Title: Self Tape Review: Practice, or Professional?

Do you want like all sort of really gentle, like, here's the good stuff, you know, just do more of that kind of feedback? Or do you want the, like, uh, constructive criticism, you know, critique, you know, uh, or do you want the, like, full-on, like, this is what casting is going to think when they look at this critique? And he's like, kind of number two and number three. And we're like, give me the constructive criticism and some what casting's going to think. So, yeah, thank you for being brave and asking for the kind of feedback you want, which I appreciate. Here we go. Uh, the, and I will try and get in the habit of asking any of you who are actually here for the lesson. If you've got a self-tape under review, which ones of those, which type of feedback in that respect that you want, if you want the
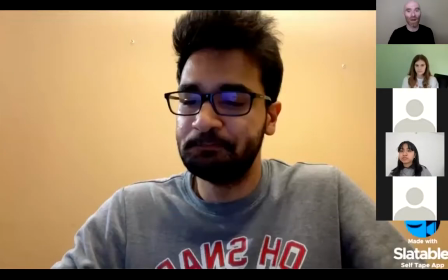[4:54]
constructive criticism version or... Here we go. So, Mertaza self-tape. So, right away, we're here at the start of the tape.
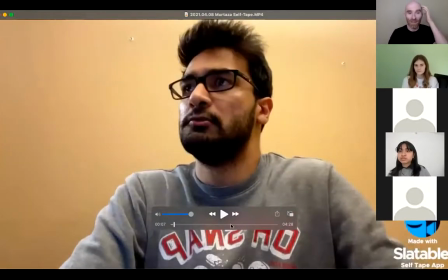[5:05]
We can see that a neutral backdrop, right?
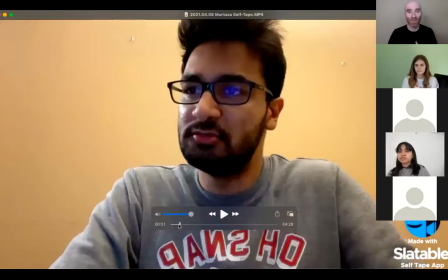[5:07]
So, neutral wall behind him check uh lighting is terrible you know the uh he's got a real the brightest spot on his face is here on the side so he's being lit you know from the side he's also wearing glasses that are reflecting his computer monitor you know so uh is he in
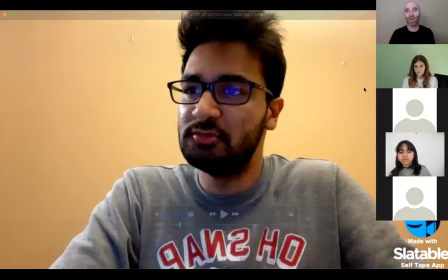[5:23]
a medium close-up yeah he is right so he's so there's some things about the setup that are working for him you know
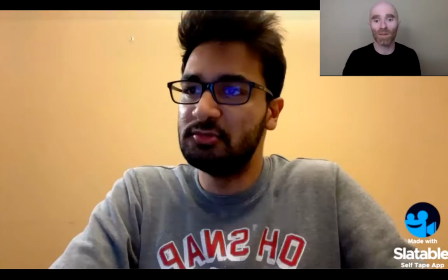[5:30]
namely the medium close-up you know head to the just below the armpits never wear something with letters on it, because again, we are going to end up being distracted and looking at it. Now, Murtaza, I see this logo here in the corner, self-tape app.
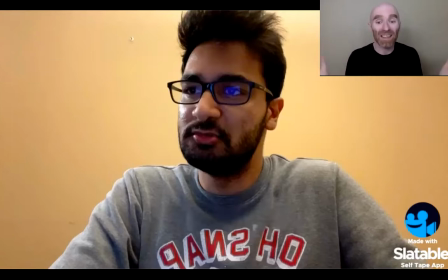[5:48]
I'm not familiar with the self-tape app, but again, anything that draws our focus from your eyeballs is a bad idea. So if you're not familiar with this Murtaza, there's a program called Handbrake, spelled just like it. No, is it H-A-N-D-B-R-A-K-E, Handbrake.
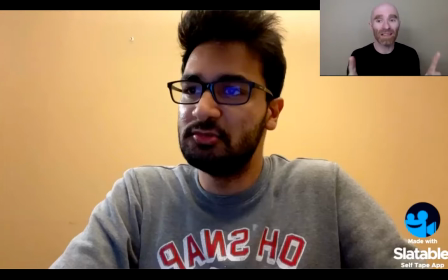[6:06]
It's a free program. And if you record a scene on your phone and then you want to edit it together or like trim it down, you can use Handbrake to do it. So if you are not familiar with the editor on your computer, you can do that. Honestly, you can most cell phones, you can edit the video clip like directly on your phone before doing anything with it.
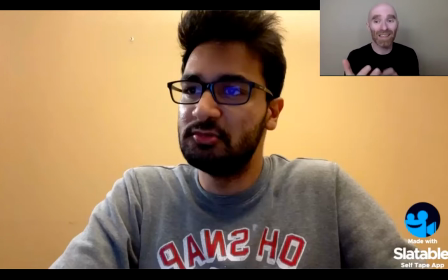[6:25]
So my recommendation is edit it on your phone and then use Handbrake to make the file small enough to send it to people. That's the phone-only, don't-have-any-computer-skills version.
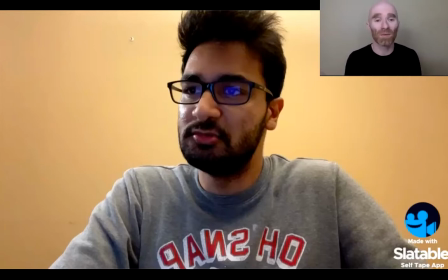[6:40]
And if you have even just the most modest computer skills, and this is not for Murtazzo particularly, but just for anybody, record it however you want, throw it on your computer, drop it in iMovie or Windows Movie Maker or something.
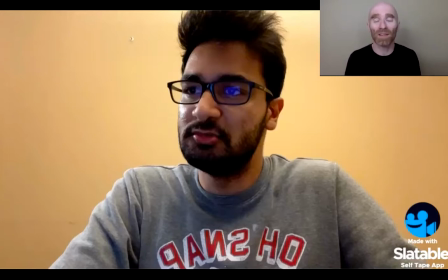[6:54]
and export it so that it's small enough that you can actually send it to people without being like hundreds and hundreds of megabytes. So the lighting is the huge issue here and the reflection of the glasses.